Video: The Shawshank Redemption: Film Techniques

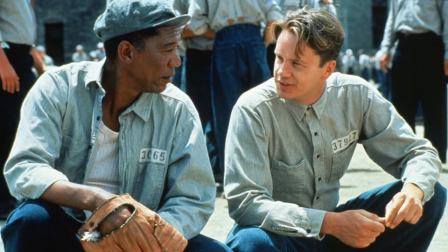0s
Welcome to another episode of the Six Peas podcast.
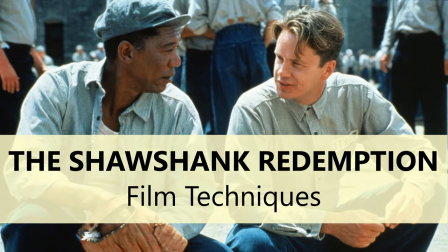4s
Today we are focusing on Frank Darabont's film The Shawshank Redemption and we're going to look at film techniques as well as touch on symbolism.
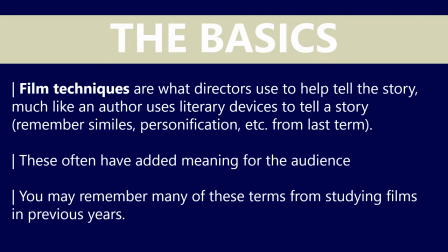15s
Let's start with the basics and film techniques are what directors use to help tell the story, much like an author uses literary devices to tell their narrative. You'll remember that we've looked at things like metaphors and similes and personification, dialogue, imagery,
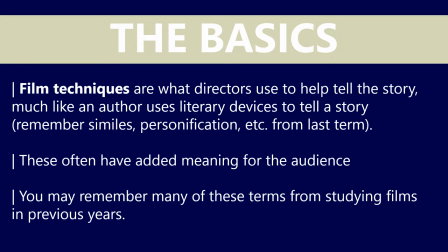34s
all these literary devices which authors use to really bring their story to life. Well, directors do the same thing, but they use film techniques. What you're going to find is that many of the film techniques we look at today are used in most, if not every single film.
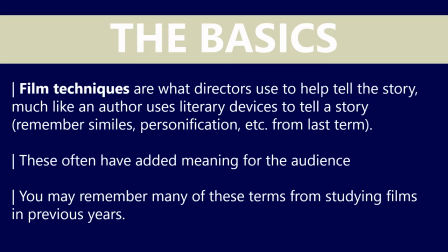51s
And they often have added meaning for the audience. and I think you can remember many or most of these terms from previous years when we looked at other films.
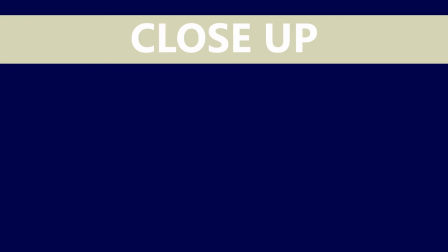64s
We'll start with a really easy one. This is a close-up.
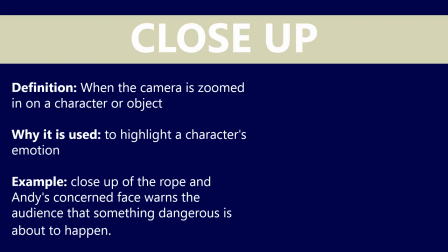68s
It's when the camera is zoomed in on a character or an object and it's done in order to highlight a character's emotion or facial expression or their reaction to something that happens in the film. It provides the audience with a bit more of an insight into what they're thinking or feeling.
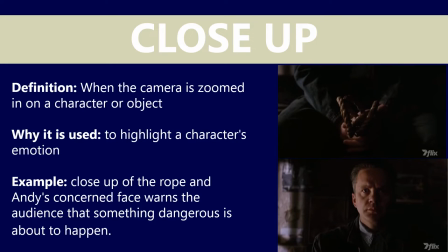87s
In this particular scene that we have here, there is a close-up of the rope that Andy is holding, and the camera tilts up to a close-up of his concerned face. This warns the audience that something dangerous is about to happen,
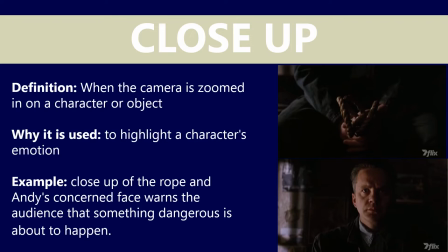103s
and if you think about the lighting or the dim lighting used in this scene as well it is quite foreboding it's quite ominous now this scene of course comes up later on in the film through the implementation of a flashback so the first time we see this scene we are very much concerned much more concerned anyway
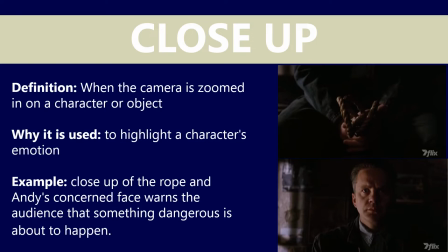122s
than the second time we watch this when we're much more intrigued I guess you could say
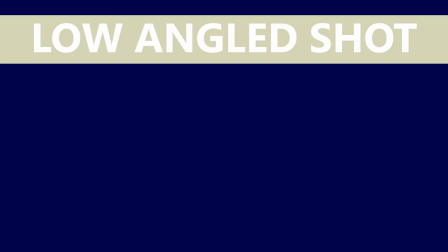127s
let's look at angled shots now we'll start with the
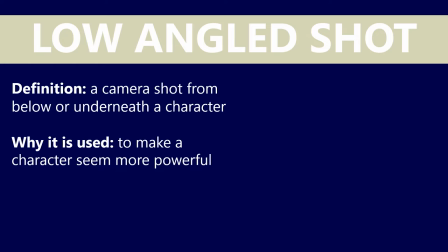132s
low angle shot and this is when the camera shot is from below or underneath the character and when we're looking up at another character it makes them appear much more powerful.
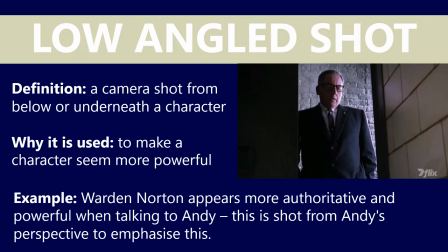145s
Throughout the Shawshank Redemption Warden Norton is more often than not depicted with low angled shots because he appears more authoritative and powerful particularly when talking to Andy in this case.
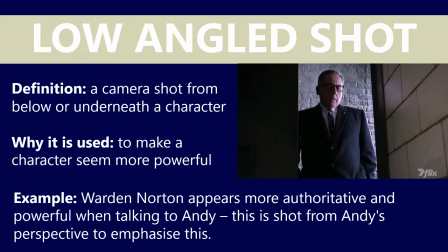160s
It is shot from Andy's perspective so we share his point of view when Ward Norton threatens him. Captain Hadley is another character obviously who is shot from low angles once again to show his power.
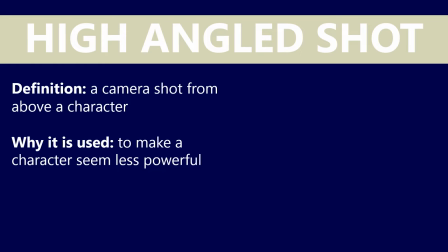175s
The opposite of a low angle shot is a high angle shot and this is obviously a camera shot from above a character which is used
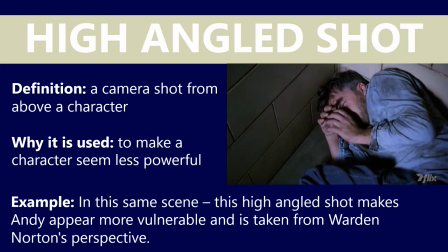184s
to make a character seem less powerful rather than more powerful and we're going to use the same scene in which we saw Warden Norton last time so there are high angled shots taken of Andy Dufresne it makes him appear much more vulnerable and he's obviously taken from Warden Norton's perspective this particular scene is really
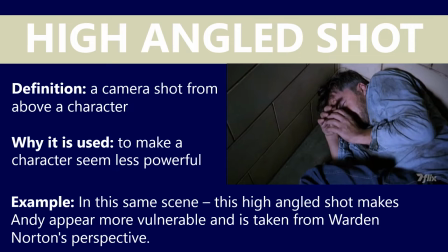204s
important because it highlights or emphasizes the power differential the power dynamic between Andy and Warden Norton there's a clear imbalance between the two of them and we definitely do feel sympathetic for Andy in this particular exchange.
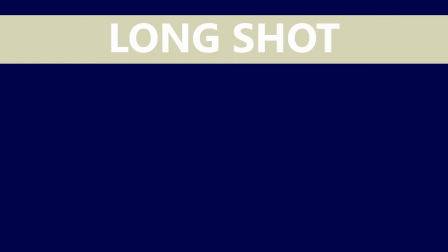225s
Let's look at the opposite of a close-up I guess you could say and that is a long shot.
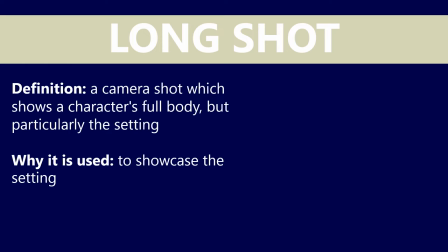230s
This is a camera shot which pretty much depicts a character's full body but particular focuses on the setting.
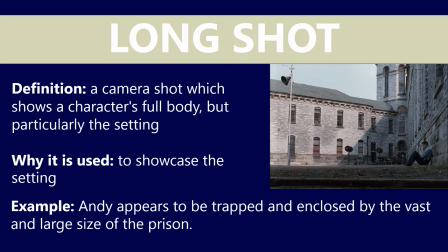238s
In this case we see Andy and he's surrounded by the prison buildings and the prison walls here.